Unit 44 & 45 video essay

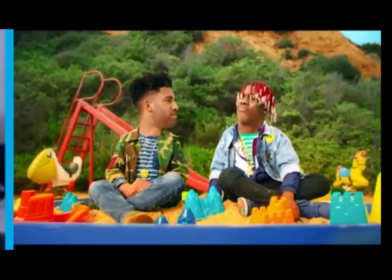This is used in media when things or locations are hard to create, such as an explosion in the background will be added via green screen, where if a person needs to be in a different location that they can't film the scene.
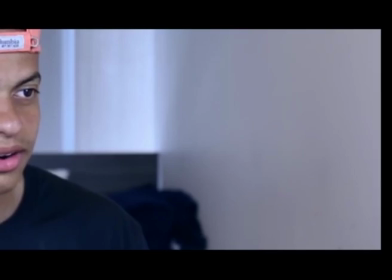An example of this is the music video to the song I Spy by Kyle feat.
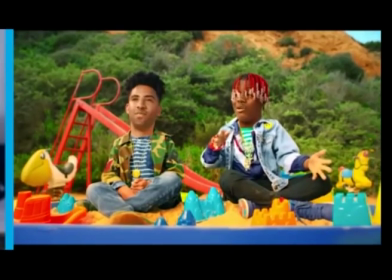Little Yachty. This effect of the artist having children's body is created via green screen.
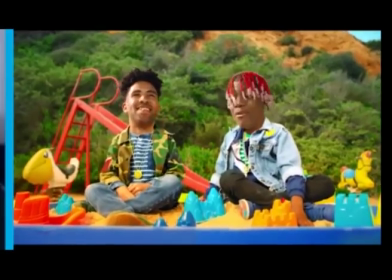They would just have been sat down and acted it out, and then in post-production it would have been cropped just under their heads so their bodies aren't in it, and then added over the top.
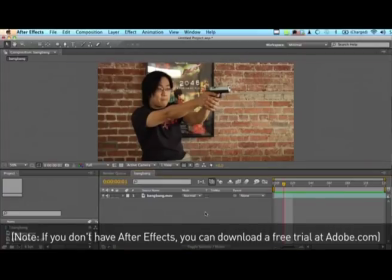Another visual effect can be compositing. Compositing is where two or more different images or videos are added together to create the illusion and effect that they are all part of one scene, not different ones.
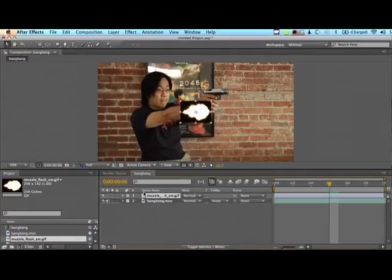It is created in different ways. It can be done by going through the footage frame by frame and adding in the effect at each frame, or it can also be used via an effect being created on a computer, such as an asteroid,
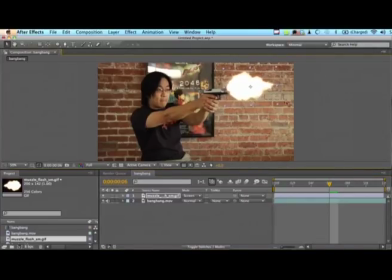then put on with a green background and layer on top of it. This is used in the media to create illusions that we cannot create safely or in the real world.
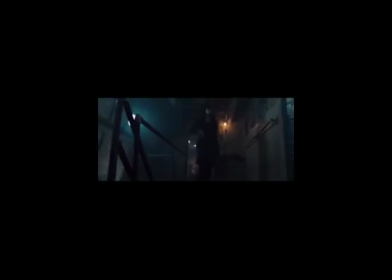An example of this is in the film Salt. There is a big fight scene in this movie where they're all shooting guns at each other. We know, of course, they aren't real guns and bullets, so how does it have the muzzle flare? This is created in post-production by layering an image of the flare onto the frames and making it look realistic.
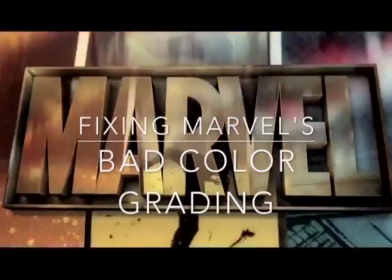Colour grading is one of the most popular visual effects used in all types of media.
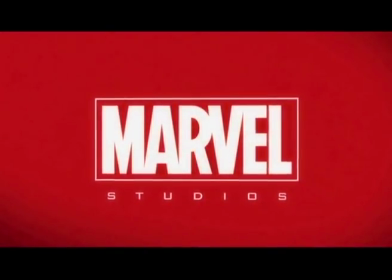This is where the footage is altered or enhanced to change the colour. This can easily be done on any editing software such as Premiere Pro by adding an
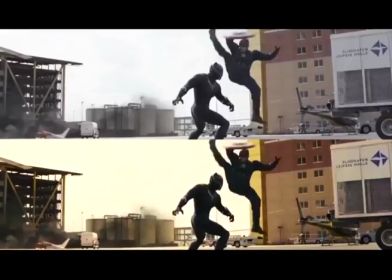adjusting layer and then following from there, editing the colour how you wish.
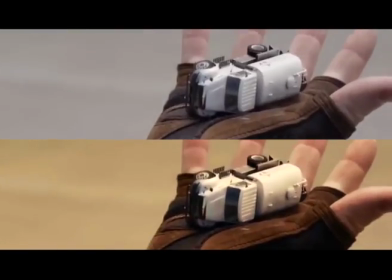This is used in media as normal film footage can be quite dull, and by colour grading it enhances the setting,
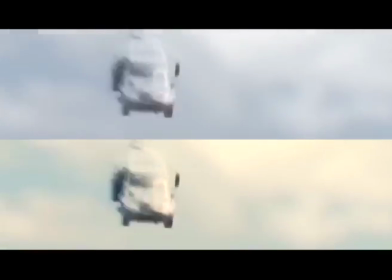such as if you think of a movie scene in a desert, you think of it as orange and dusky.
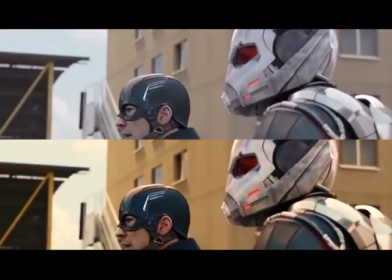This is done by colour grading, as it wouldn't have been that pigmented in real life. An example of this effect used in media is in the film The Conjuring. This film's footage is colour graded to look darker, as the film is sinister,
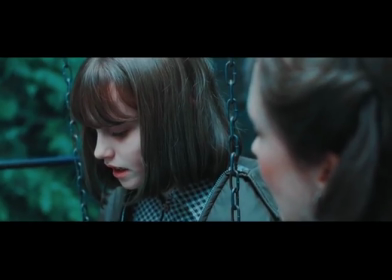and by being darker and duller it makes it creepier, having a deeper effect on the viewer as it makes it scarier for them.